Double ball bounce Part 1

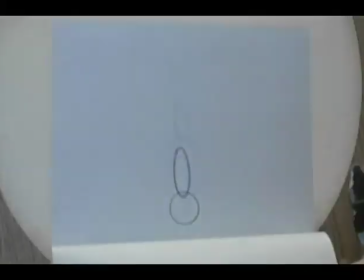[16:57]
we don't want to have the second ball, the one that's stretched on this one here, compress at the same time.
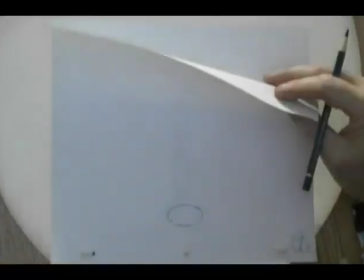[17:04]
Because overlapping action is not everything happens at the same time.
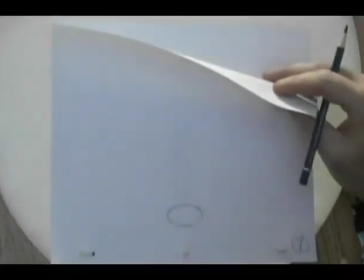[17:09]
So if we have the top ball compress on the bottom ball, that means it's not overlapping anymore. It's now happening simultaneously. So we want to overlap the action by having a delay.
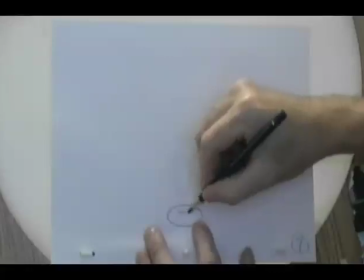[17:20]
So in this instance here, what we could do is we could start to press this part here, flatten this part of the ball out a little bit more.
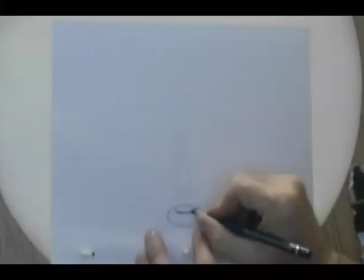[17:28]
And I don't know if you remember from the video the suction cup version that I did,
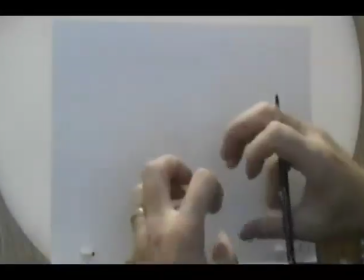[17:33]
where I made it slip onto the bottom, sort of like a plunger.
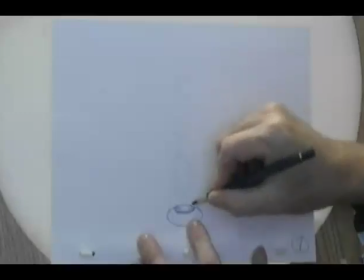[17:38]
If we use that type of an effect here, where we compress this part, put a little wrinkle on it, but then keep the upper part here still stretched out.
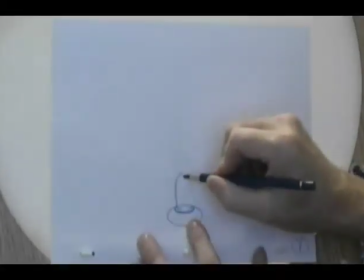[17:46]
Right. Yeah. Sorry?
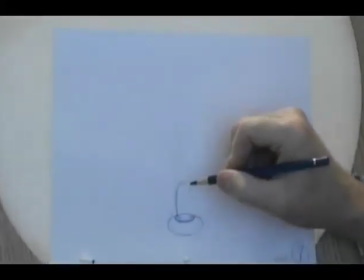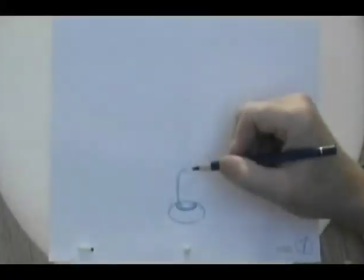[17:54]
There we go.
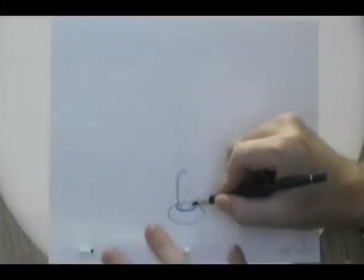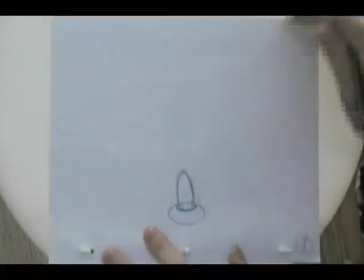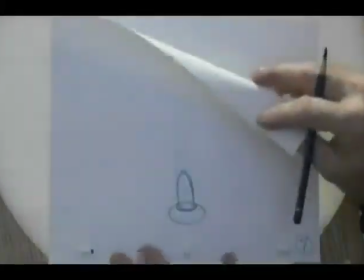[18:05]
So now what's happening is as the ball comes in and contacts, it's reacting to this portion here,
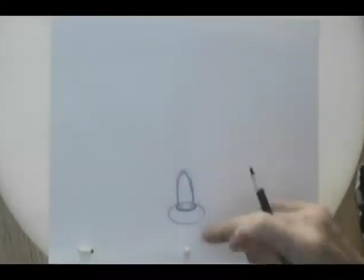[18:12]
but it's not a full compression the way this compression is.
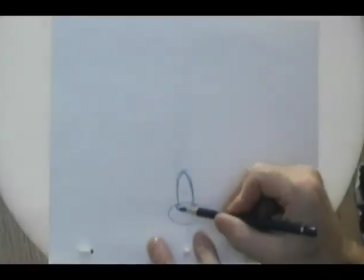[18:19]
So this also gives it a little bit of a three-dimensional feel to the shape of the ball here. We put a little bit of a roundness on it.
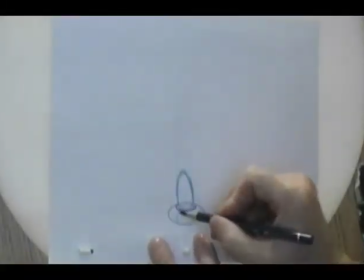[18:25]
If I just draw a little cross contour on here, it makes it feel like it's actually bulging out, and this is actually on the top surface forcing it down.
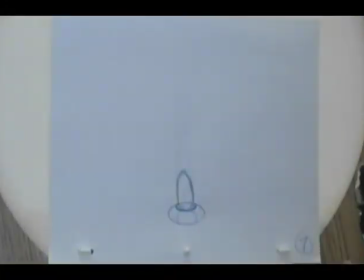[18:33]
So it's cause and effect.
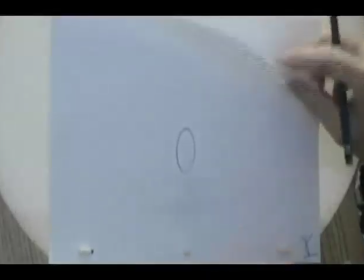[18:39]
Then when we go to number 8, the ball is shooting back up in the opposite direction.
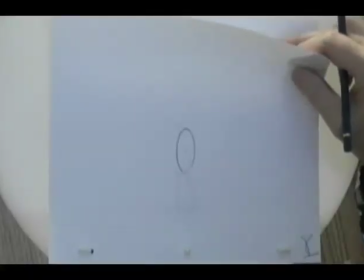[18:47]
And this is going to be a very fast action. So there's a number of different ways that we can approach this.
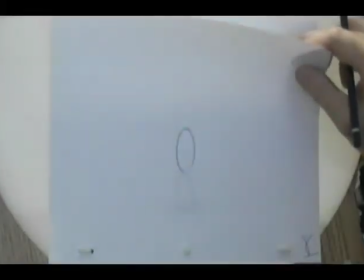[18:53]
If the ball is shooting up that hard,
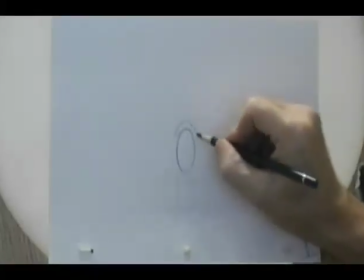[18:58]
depending on the pliability of the upper ball, we could have it compress over top of the head of it, like this,
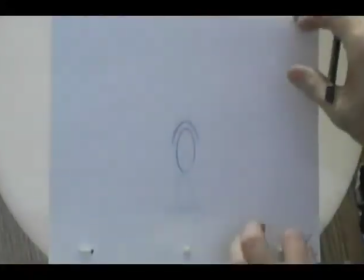[19:09]
and pull on it. Now, if we go to this type of an effect here,
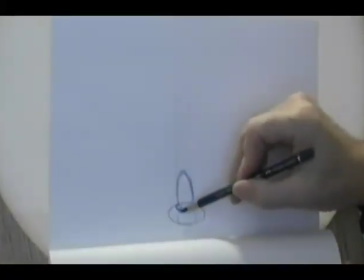[19:14]
where it's got this type of a feel to it, this ring that's around here, like the suction cup, if we do that on this one here,
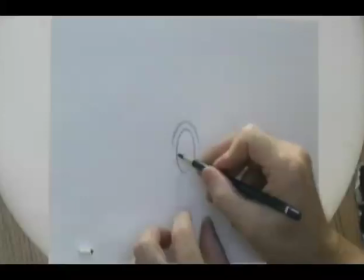[19:20]
then what'll end up happening is it'll feel like this bottom part, this flattened out part here, isn't pulling as much.
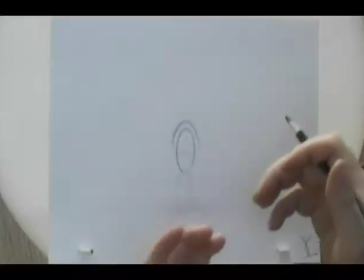[19:27]
And so we're going to create a little bit of an optical illusion here that doesn't
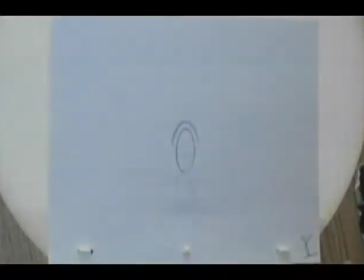[19:34]
follow with the theory of what's going on.
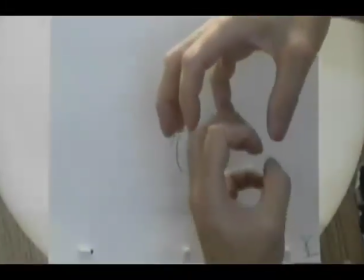[19:36]
If the top ball is like this and the bottom ball is like this, when it goes up and presses into it, it's actually going to cover over top of it like this, right?
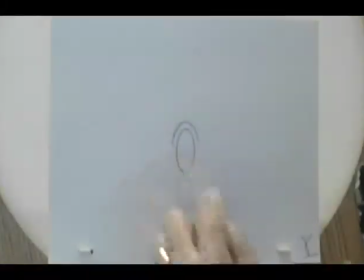[19:45]
And it would do so symmetrically all the way around. So what we don't want to do is make it feel like it's being suctioned onto it.
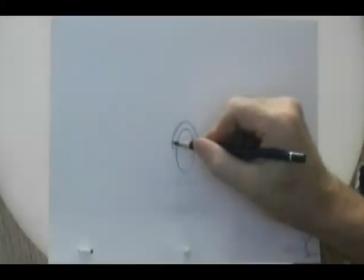[19:52]
So we're going to create a jelly bean look where we do this.
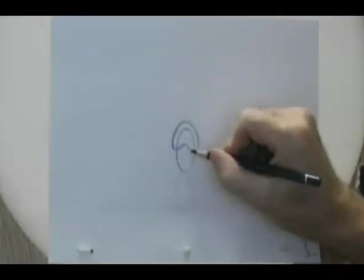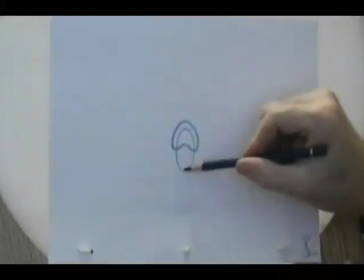[20:03]
And what this effect will do is the bottom ball is pushing up in this direction.
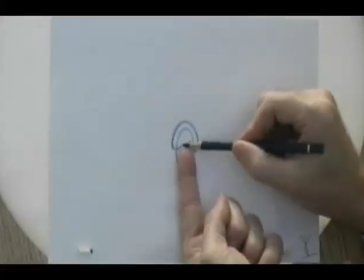[20:09]
And so the force of that pressure, you can see right on my ball, is causing this part here to push up as well,
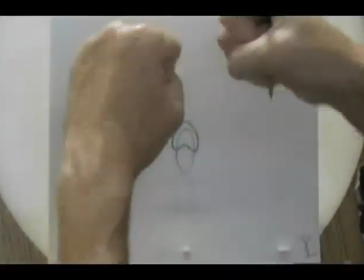[20:15]
while the two outer edges are being pulled down on either side.
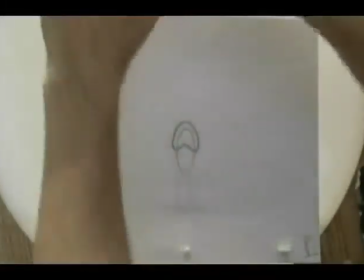[20:19]
So it has a feeling like it's pushing in the center, but pulling and resisting on the two outsides.
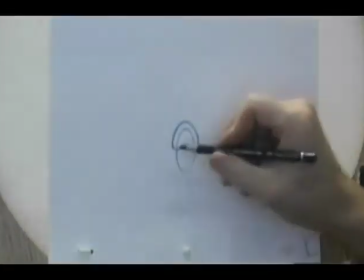[20:25]
So although from a purely realistic point of view, this would not happen, we want to create that illusion by doing it.
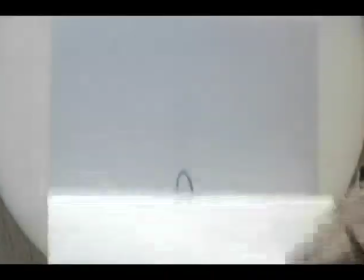[20:33]
So it just creates more of a force to it.
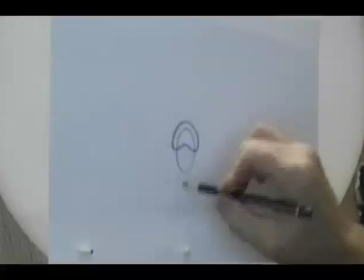[20:38]
Now this is where it might be nice to have that halfway in between drawing between the two of them,
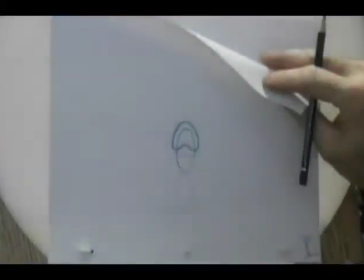[20:45]
just to fill in that gap, because that's a big jump between here and here. So I don't know if you did it.
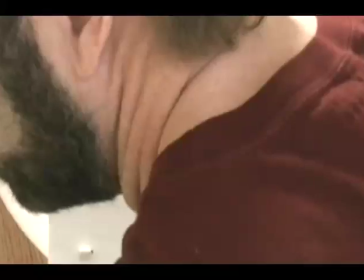[20:51]
I did it when I shot this stuff on ones, or drew it all on ones. I put in a 7A,
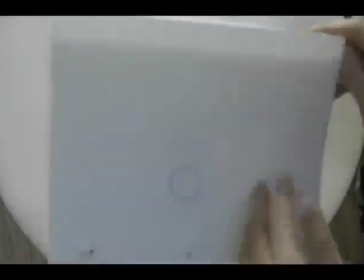[20:58]
which has the ball coming up off the ground from here, half the distance, and it recovers back to a circle, and then it turns into a stretch position.